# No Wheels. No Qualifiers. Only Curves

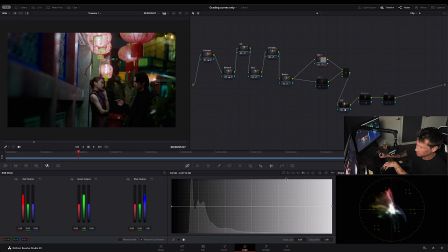So I made a window here in my curves. Not editable splines, I pull down.
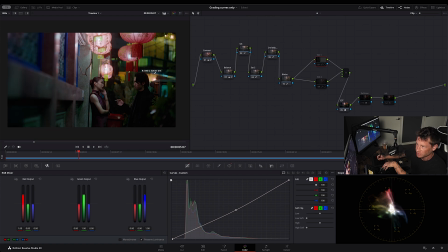So just this shot, this alone is putting a lot of focus on them. And I felt like he was getting a bit dark here. Added another mask, so it's focusing on this area. Went to the curves and pulled it up and ended up with that. You'll also see I pulled it up here, and I felt like after pulling up the shadows, it kind of washed it out a bit.
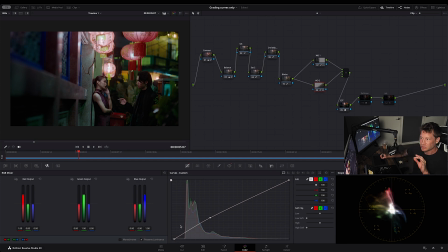So I pulled down this guy so that the blacks just felt a bit more like black, if that makes sense. It's like if I show you here, like here, it feels a little bit washed out to me. So I just kind of pull that back a little bit to there. So we have before and after. Then I also saw, just in the clip itself, this flickering.
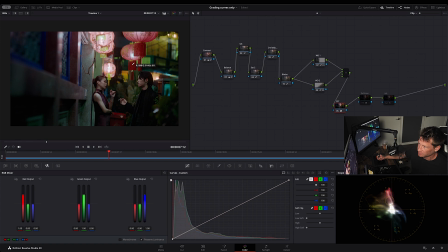So just to show you what I would have done in this clip. This doesn't have to do with curves, but you have to kind of tackle this deflickering. So I just added a deflicker node in the effects tool, just kept it on time lapse, and you'll see it takes away this flicker.
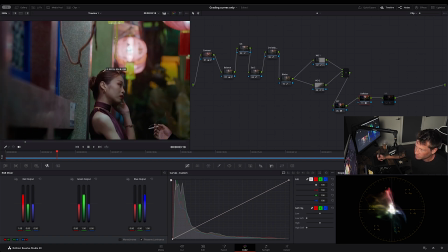And then lastly, also doesn't have to do with curves, but I think it's important just to kind of tie it together.
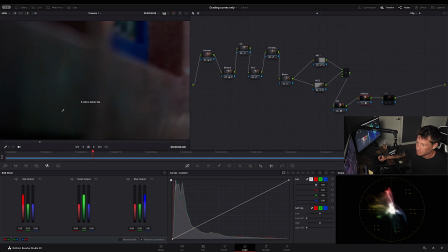You can see there's a lot of noise here, and it's because this is a 422 HQ file.
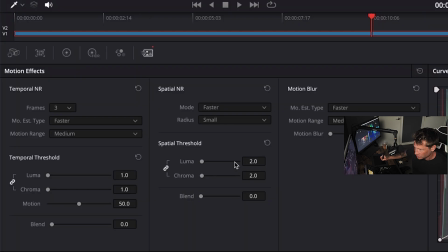And to tackle that, I just go noise reduction, and I try and use the least amount of noise reduction, the least amount.
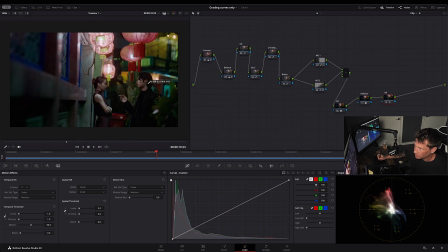You can see it's doing a lot, but I don't want to blur out their faces. So that's important. So I'm just playing with the noise reduction until this feels really nice and it doesn't really affect their faces. And then we've got this shot, which I feel works really well. It feels very balanced to me.
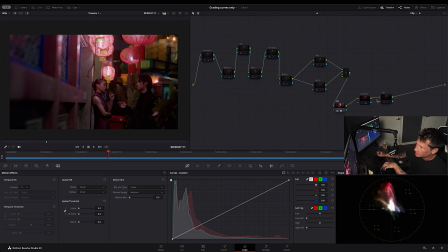So with all of that, we went from here. This is the clip after changing it to Rec 709.
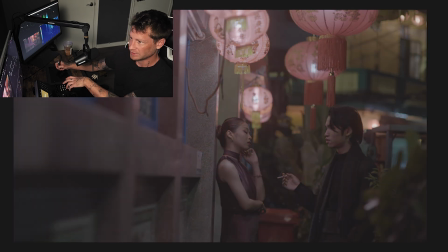And then all our adjustments with the curves, we landed here. And that's how you can use curves to grade your project.